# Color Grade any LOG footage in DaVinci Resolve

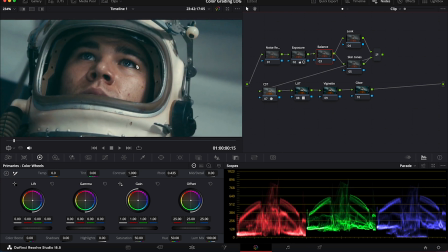[4:08]
So let's zoom in so you can see better. And here I will use my temp slider.
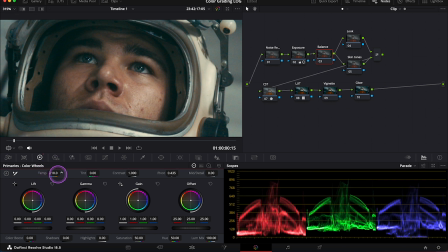[4:16]
I will just move it a touch to the right to add more warmth to the skin, like this.
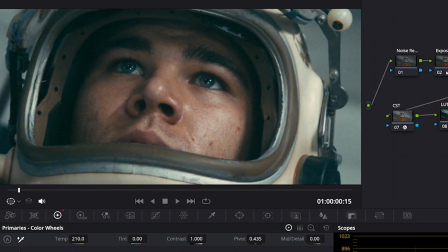[4:23]
And this is before and after. Okay, let's zoom out. And now I have here two layer nodes I use very often. We create them by hitting Option L. I've got my look at the top and skin tones at bottom.
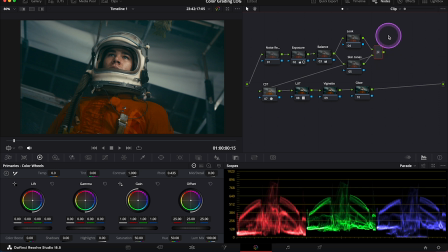[4:40]
And again, I have shown you many times how to use the layer nodes, but in case someone doesn't know it, the node at the bottom always takes a priority over the node at the top. So when we isolate the skin on this bottom node, the look we create on the node above it will not affect our skin tones. So let me show you what I'm talking about.
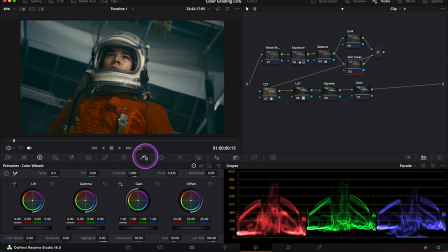[5:01]
Let's click on the skin tones node first. And now we could simply qualify the skin tones using the qualifier tool over here.
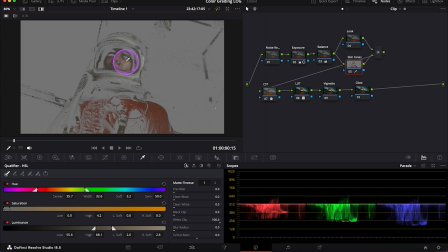[5:10]
Like this, selecting the skin tones and then using the sliders to refine it. But there's one other way of doing it that sometimes works faster.
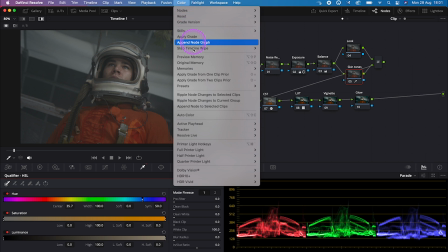[5:19]
So we can go here to color, then presets, and let's pick 6 vector red.
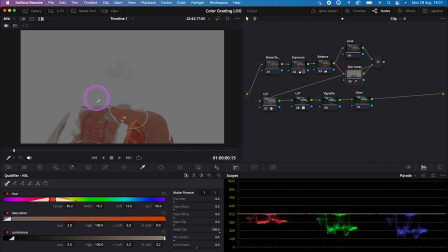[5:28]
And now all the red tones have been qualified. But let's improve this selection. Like this. So we select more of the skin.
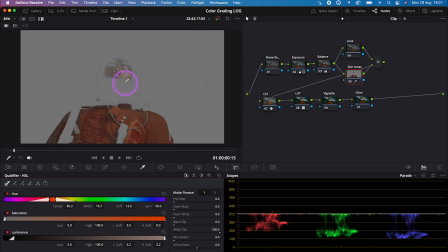[5:42]
And I know I was actually talking about qualifying only skin tones, but selecting the orange suit will also make the clip benefit from it. And now let's just denoise our selection over here. And let's turn off the highlight.
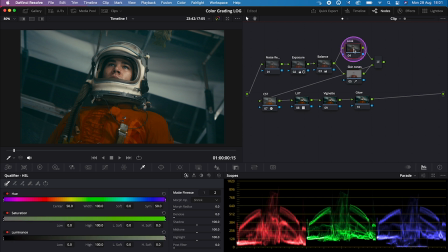[5:59]
And now let's move to the look node. And here, using my primary wheels, my gamma and possibly the gain wheel, I will create a look. I will add a bit of the blue color to the clip. Like this.
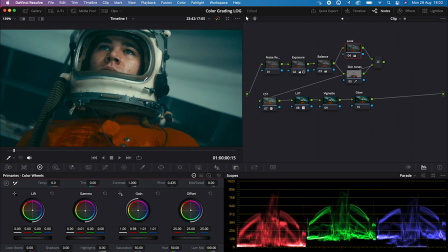[6:19]
And let me show you what would have happened if I haven't isolated the skin tones before.
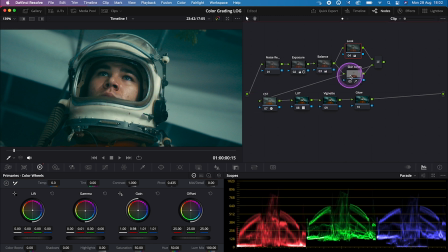[6:23]
So let's disable the skin tones node. And you see, if we haven't isolated it, we would lose all the natural color of the skin.
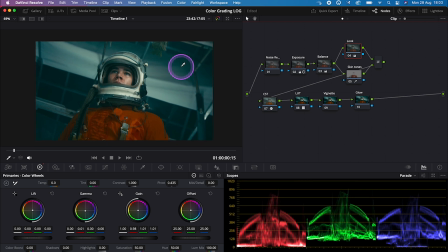[6:34]
Okay, let's zoom out. And now we can move to all the other additional adjustments I have placed after the CST and the LUT nodes. So first we have a vignette, and I love using vignettes, as this way we can bring even more attention to the main subject.
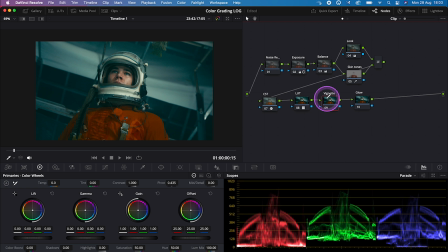[6:50]
So let's click on the node, and then I will go to the power windows, and I will grab the ellipse, then I will place it over the main subject, and I will soften it.
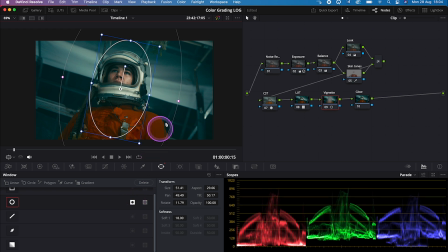[7:04]
And now I will reverse my power window over here, as I want to adjust what's outside the power window, not what's inside. And then let's go to the curves and let's grab a white curve somewhere in the middle and let's push it down a bit.
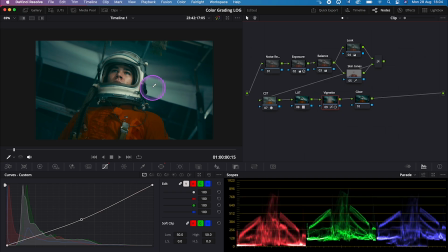[7:19]
Okay, and this is before and after. And look how this simple trick has brought all the attention to the character. And also it's a moving shot, so we obviously have to track our power window.
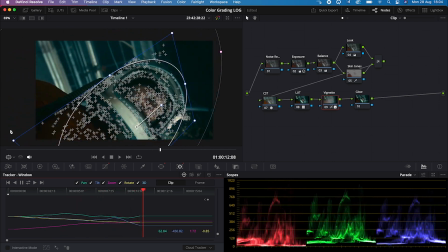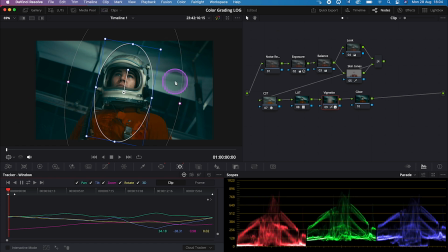[7:37]
Perfect. And now let's move to another effect I use very often, which is glow. Also remember that after the CST node, we can use all sorts of different effects. Another great option would be to use halation. And I have a video on my channel, how to use halation.
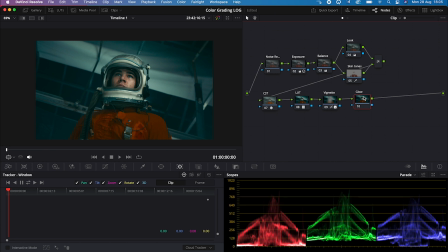[7:53]
This video is available to watch only for my channel members. So if you're interested, please consider joining my channel membership.
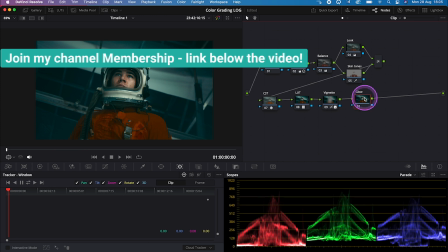[8:01]
But coming back to the glow, we have to grab it from the effects tab.
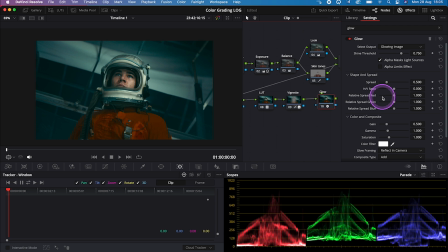[8:09]
And here let's change the composite type from add to soft light.